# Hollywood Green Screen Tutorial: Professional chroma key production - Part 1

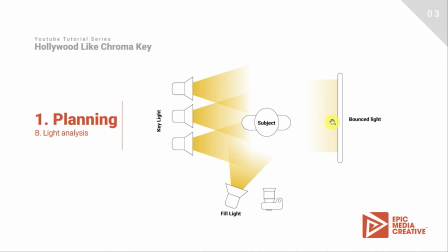244s
an element actually that bounce the light of the window
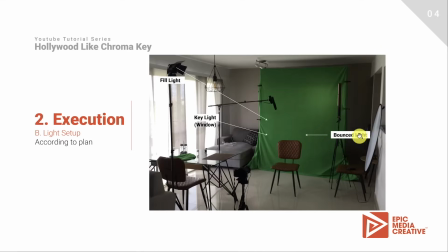249s
from the right right side to the left so this is the bouncer over here and that complete the light setup now let's talk about the camera and you may wonder why the camera is that low so to answer that let's get back to
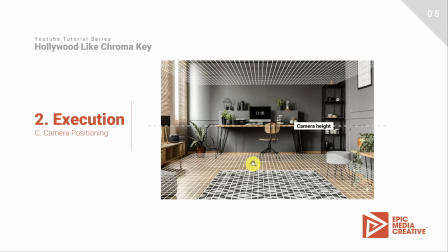265s
the background image but this time with some elements that will help us out understanding the perspective of the image and why understanding that is important. It's very important because you need to compound the background with the footage you're gonna take.
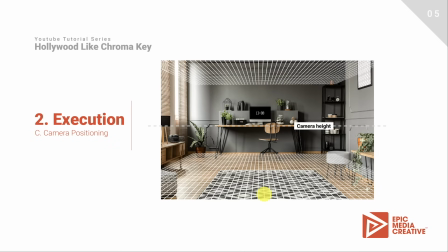280s
So if any of those have a different perspective your composition would look weird or not natural. So that's why it's important to understand that. So one quick tip is to find an object that you cannot see either the top or the bottom, for example this desk over here,
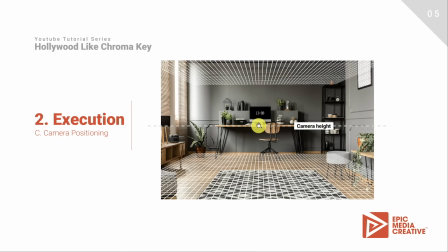299s
and that would be the hide where you should place the camera.
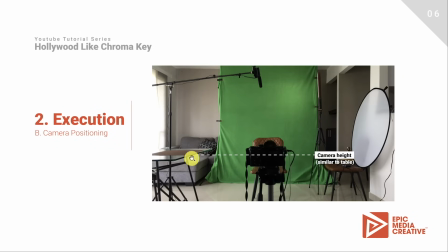305s
So that's why I place the camera at the level of this table on the left side. Like that you will recreate the angle of the camera that took this picture over here. And finally before editing our footage let's talk about some camera settings to keep in mind when shooting a green screen production.
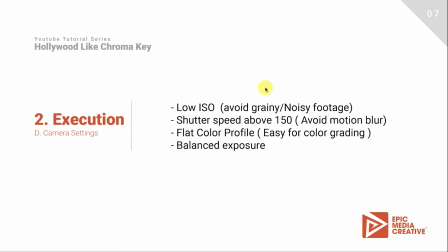325s
First of all let's keep your ISO as low as possible. This will avoid grainy and noisy footage. Your shutter speed should be above 150. This will avoid motion blur and use a flat color profile so it will be easy for you to color grade and as always keep your exposure balanced.
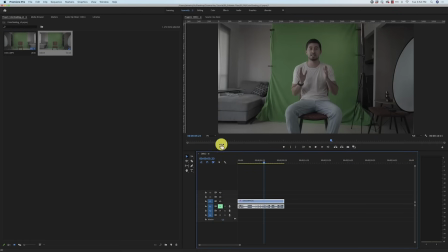343s
That's it let's go to edit our footage. Alright guys we are now in Premiere Pro and we have our footage ready to be color corrected and let's talk a little bit about the footage right here so
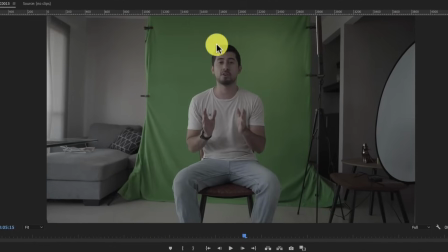357s
you may wonder why I am using this footage that looks so bad
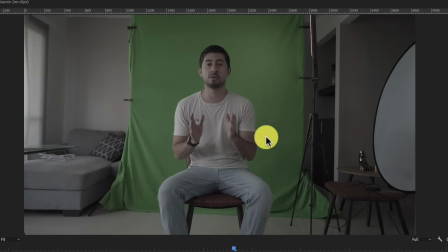362s
it looks like under saturated underexposed and why it looks like that and I'm not using another thing so the quick answer for that is that I am using a color profile on my camera that is S-Log2 it's a Sony camera so I am using that color profile which is actually a flat color profile
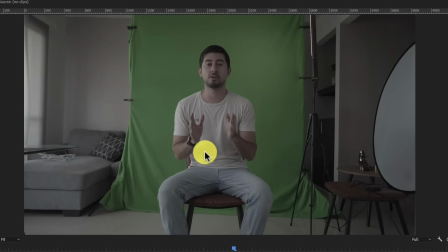381s
it's cool like that and but this step is not necessarily a step that you need to follow however I will highly recommend to create your footage on a flat color profile so you will have more information to play with so why is that important because
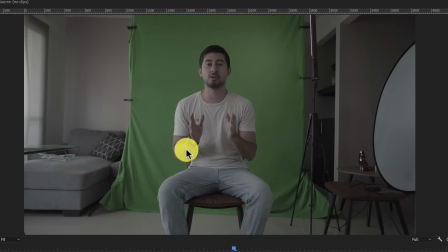400s
the idea is to match your footage with an image that you found on the internet or some from someone else and the idea is to just match the colors and with more information on the colors of the colors in your footage you will be more able to match everything
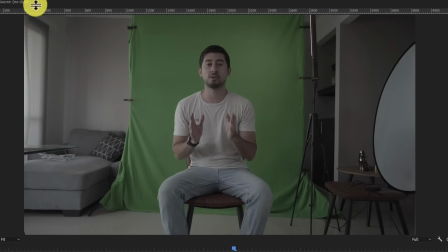417s
up in the final stage so let's continue with the
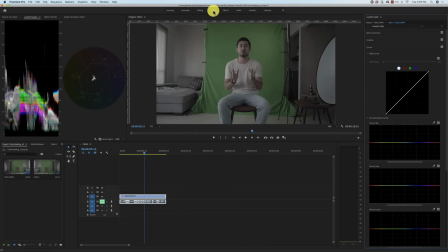423s
color correction part let's click on this tab and now we will
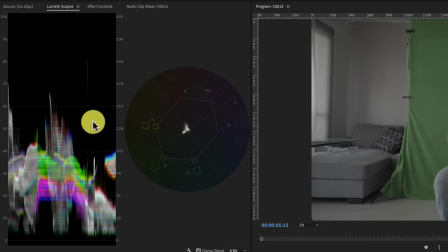428s
see that i have here two scopes the waveform and the vector scope i find very important to have the waveform here because it's very important to keep track of what you are doing in terms of light.